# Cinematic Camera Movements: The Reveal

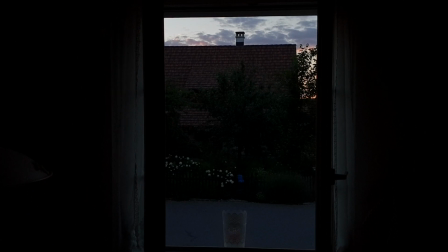245s
Only problem might be the change in light levels, but sometimes the auto exposure can work for this shot.
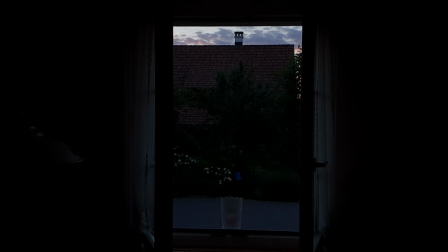251s
Or film at a time when the light level outside is roughly the same as inside.
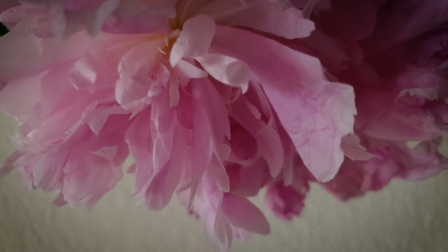257s
Start close up and upside down. Then, if you can, turn the camera 180 degrees while moving backwards.
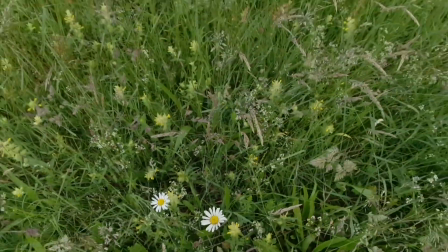268s
A simple pull back to reveal shot is pretty easy to do, but probably best not to use the zoom unless you have a good optical zoom on your smartphone.
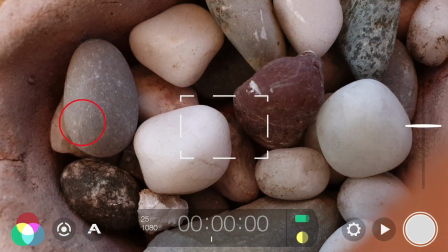277s
One tip is to use live focus if you can, so the subject remains in focus while you change the distance from the camera.
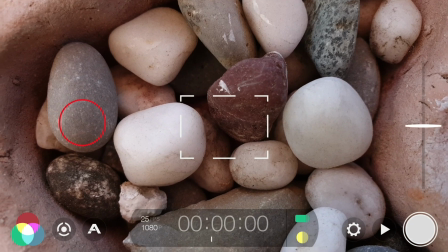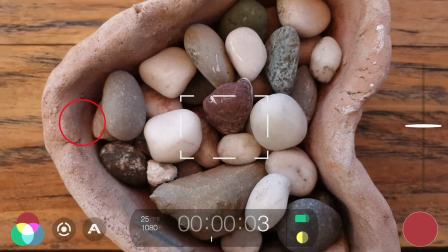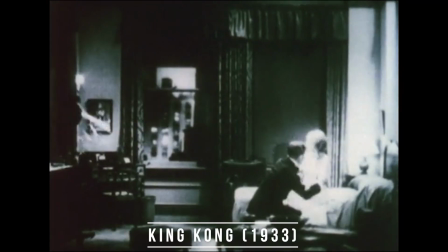295s
Horror films rely heavily on reveals designed to shock and/or horrify the audience.
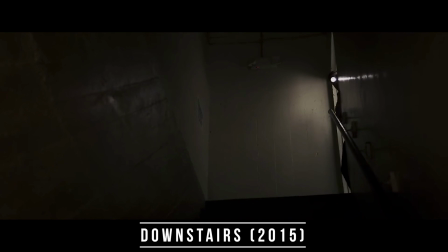304s
A flashlight beam moving around inside a pitch-black cellar, for example, or opening a box or door,
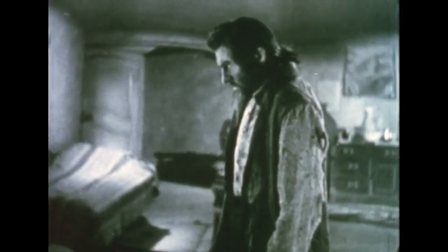311s
or a silent figure standing with their back to the camera. They turn to reveal.
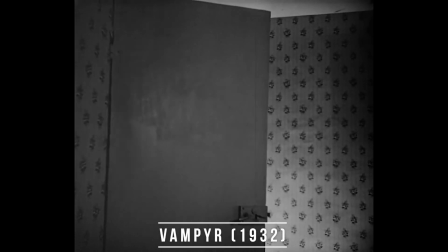320s
But the horror reveal works best after some anticipation has been set in the audience's mind first.
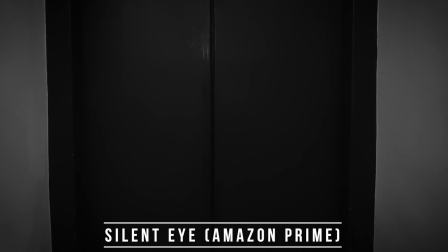330s
You can also use doors as reveals. A door opens, and what's on the other side?
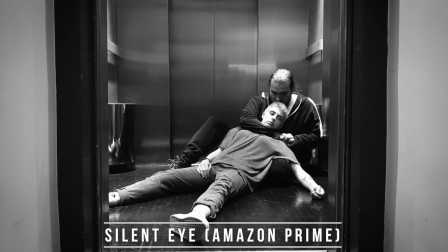336s
Is it what the audience expected? An opening door really gives the audience a sense of going from one place to another.
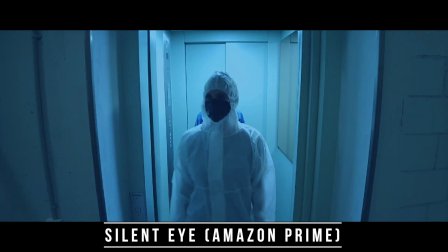344s
A story is a journey, remember. In the 4th episode of Silent Eye, Museum of Me, we open with a reveal shot.
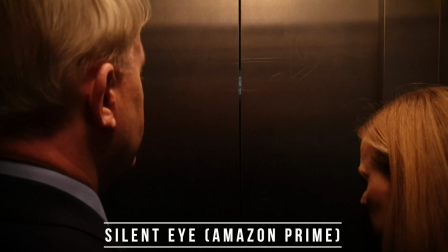352s
Two people we don't know are riding in an elevator. The elevator doors open to reveal a sign on a wall.
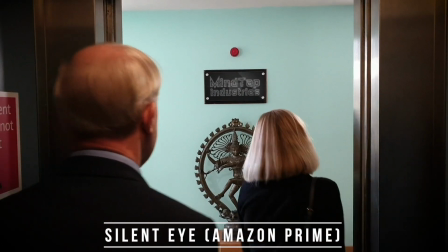358s
The sign says, Mind Tap Industries.
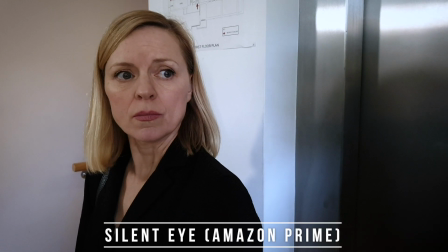361s
As this story is all about a future world where your mind can be downloaded into a virtual museum, the sign is very important.
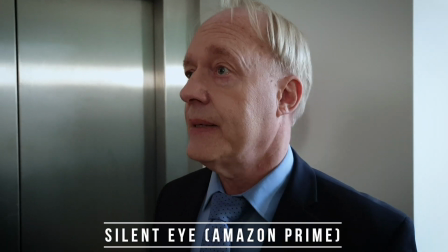370s
So the story starts with this very important reveal in the first shot and sets the stage for the rest of the movie.
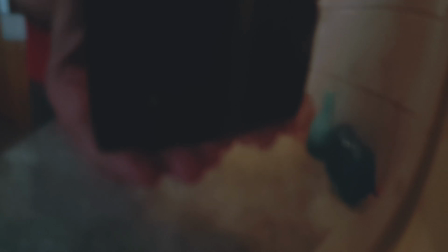378s
There's as many reveal shots as you can think of. This shot is limited only by your imagination.
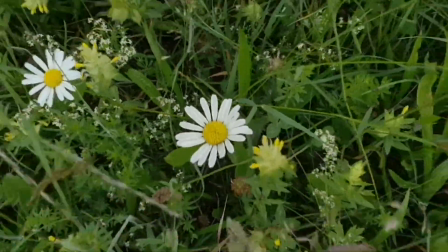385s
Essentially, it's about changing the audience's point of view, taking them from one idea to another.
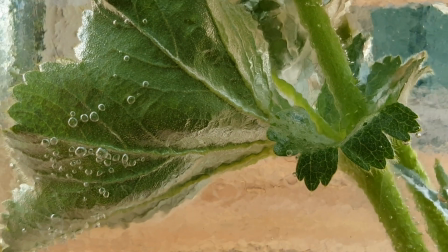393s
If you can add some kind of unexpected twist to the shot, then all the better.
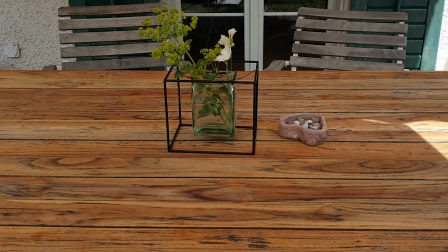398s
This surprise element will really thrill and engage your audience.
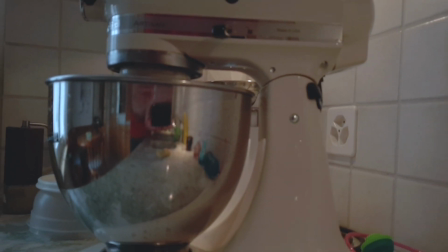403s
Most people love to have their perception altered, especially when watching a movie.
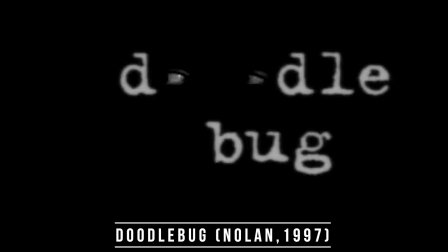407s
It's what we buy our cinema ticket for. It's one of the reasons Christopher Nolan films are hugely successful around the world. They often alter our perception of reality, sometimes in a way our brains can struggle to cope with.
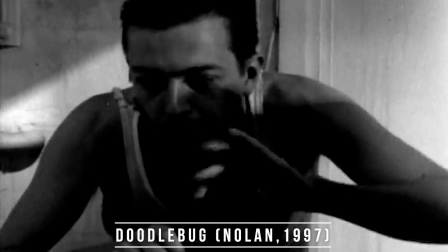422s
One of Nolan's first ever films was a short called Doodlebug. You can see it via YouTube, I'll put the link in the description.
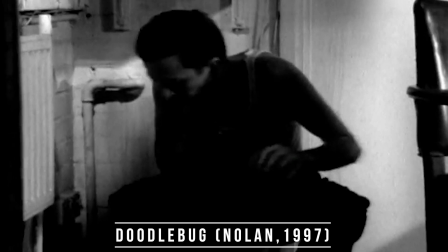429s
But watch out for the big, disturbing reveal point towards the end.
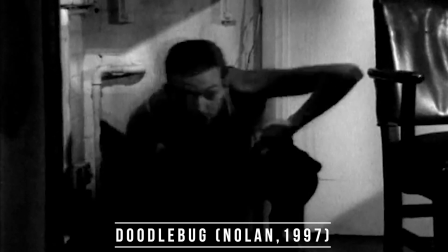434s
Indeed, the whole film, shot in 1997 during Nolan's university days, is built around this reveal.
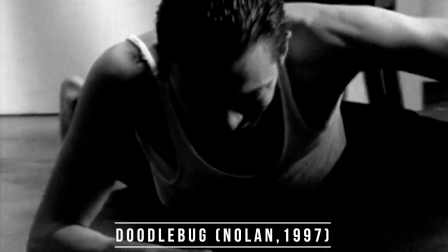441s
So it shows you how important reveals are to good stories,
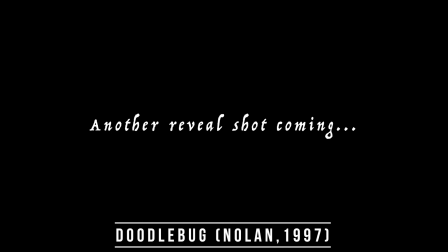445s
something this master storyteller knew right from the beginning of his adventures in filmmaking.
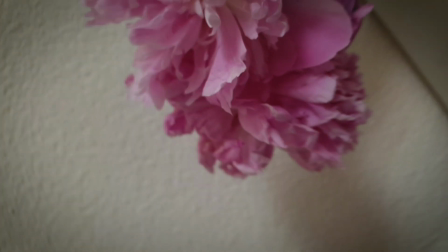450s
A reveal shot doesn't have to be a camera movement. The reveal can be an object moving that was blocking our view of the thing to be revealed.
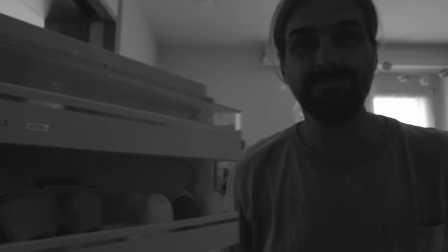459s
In Doodlebug, it's some underwear. This is where we get creative as filmmakers.
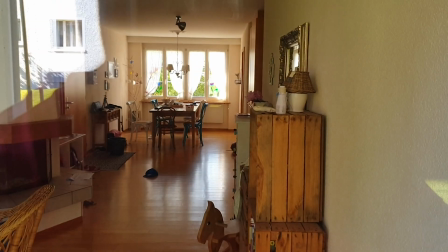464s
It could be a door opening, curtains being pulled aside, or a light being switched on.
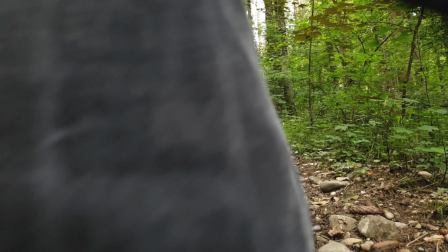470s
Now you get the idea. You can include reveal shots as part of your everyday filmmaking exercises.
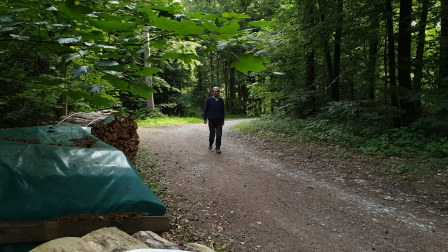477s
If you're like me, you will nearly always have your smartphone with you. So if you spot an interesting reveal, spend a few moments and grab that shot.